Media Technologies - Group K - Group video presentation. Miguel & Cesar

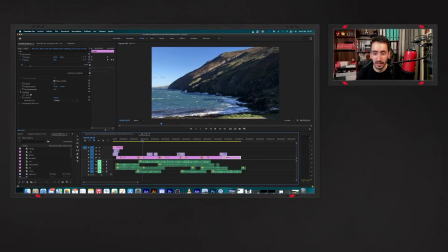4:18 Like the wave on the beach that I can show you here, that it sounds the wave and the sea at the same time, and as well with the market and the river scene.
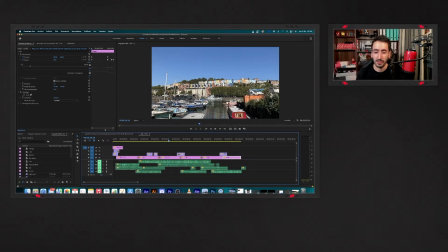4:29 For example, here like there is the market that is behind the pier but is not showing in the picture, when the picture is actually showing you just the pier of the river. For the microphones, we use the omnidirectional
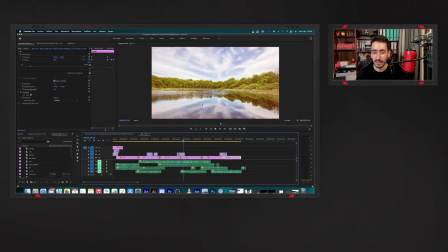4:43 microphone for when we want to record like the full scene, like you are inside of the scene, that you are a participant of it. And we focus as well with the shotguns for maybe walking, for the walking steps.
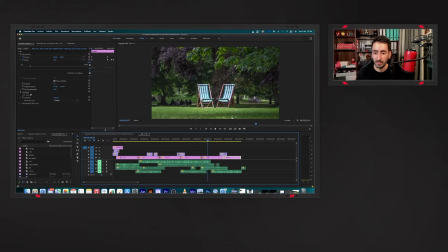4:56 We focus on them and giving more deep depth to the sound. And through all the video is only needed the casual listening, because you are just gathering information of the surrounding and about the atmosphere.
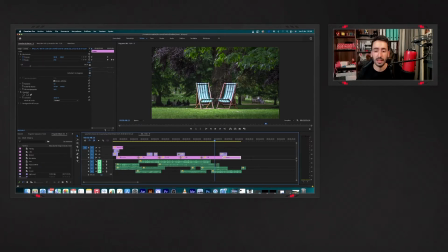5:09 You don't need to focus in any understanding of the language or anything else. You just like listen to gather what's going on and getting the atmosphere. So now moving to image, we try to saturate all the pictures and giving high vibrance on the colors and giving the vitality,
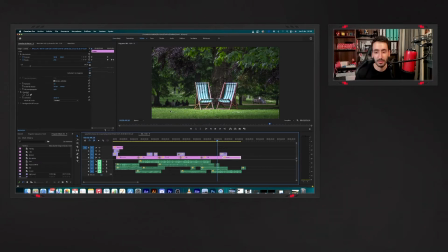5:28 giving some vibrance to the shot. I realized that actually I should have used like more similar palettes like a color effect through all the video to give it like more consistency.
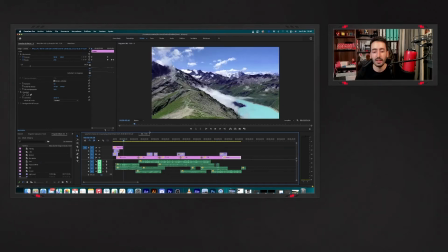5:40 That's something that we need to improve for the next. We try as well to focus on the rule of third
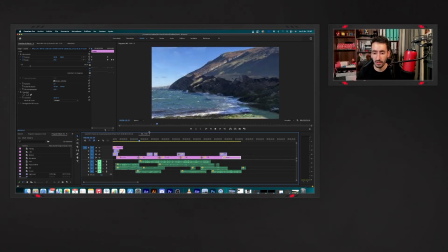5:47 through all the pictures and giving to a simple structure of the pictures, so giving some consistency, but at the same time the simplicity, it makes you keep it more calm. You don't have to focus into many stuff. As well, the picture we're taking like more or less the eyes of the point of view of the human eye,
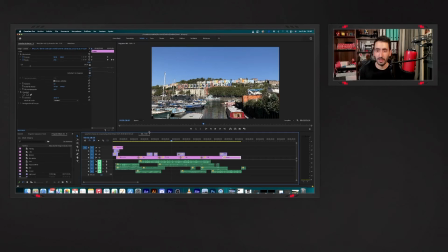6:06 so it gives you the sense that you are actually within the scene, that you are that you are the person who is taking the pictures, or you are the camera itself. We use actually high exposure in all of the pictures because it gives like a long day that is through the morning to the evening,
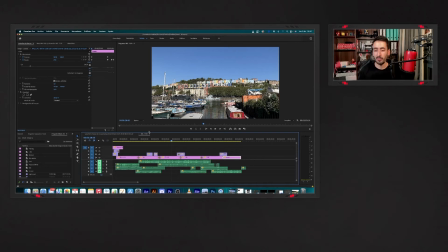6:22 that you're doing so many things and it's always bright. It's like a long summer day on holidays. And as well, we use constantly a long deep depth of field
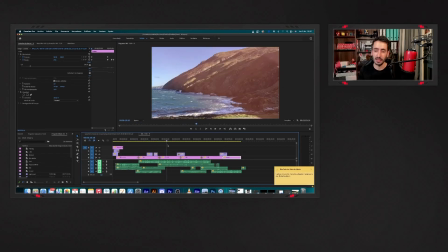6:35 to give it the feeling that you can see everything, that there is nothing hiding from your view, that you can see everything, that you can almost notice every single detail. On the editing perspective, we try to use transitions and in some effects.
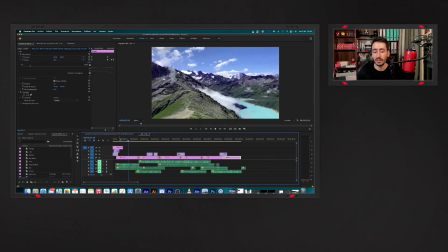6:52 They're like in warm colors palette to give some contrast between the background that is blue and green
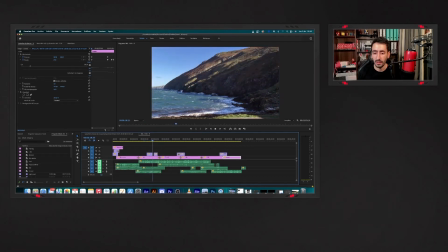7:01 and the warmth of the red and the orange that they're on the effects and on the transitions.
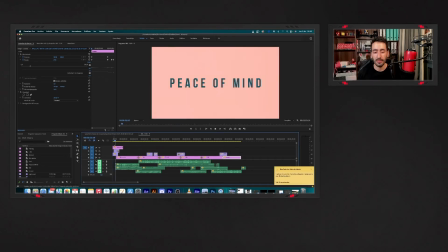7:07 You can as well see that we have added like some introduction, like some
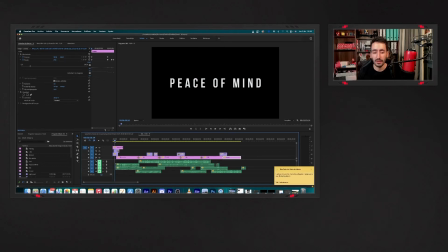7:15 like presenting what is going to be about the video, and giving only in the middle of it like the sound before it started the image.
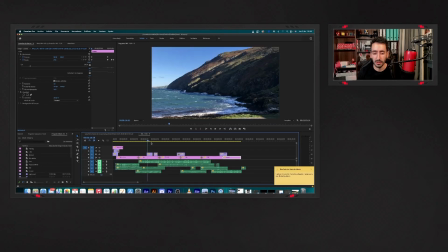7:24 We present as well some effects during all the video,
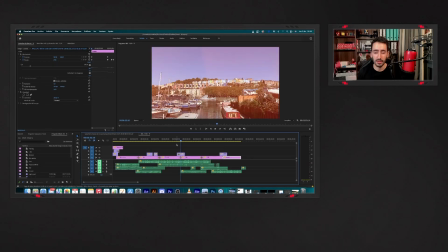7:28 and those effects were used as well to give some consistency within between the frames, between the pictures.
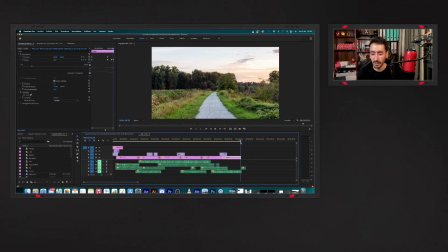7:35 And as well, at the end of the picture, at the end of the video, we want to show that you slow the pace, so it's the end of the video or the end of the day with the sunset, and after that, even though there is no more video,
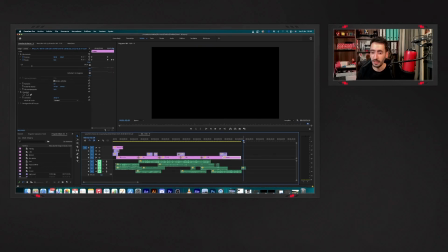7:49 the sun is still going on with the side of the man that is ending his day in a really calm and joy day,
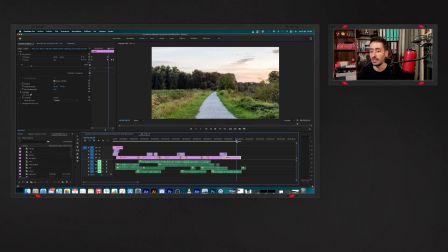7:56 but quite tiring. We are happy with the overall of the project. We think that we convey the feeling that we intended. We see some areas that we could improve, that they are like the color palettes or the effect in general. We will have included as well some piano loops to give it more, to reinforce more the calm feeling.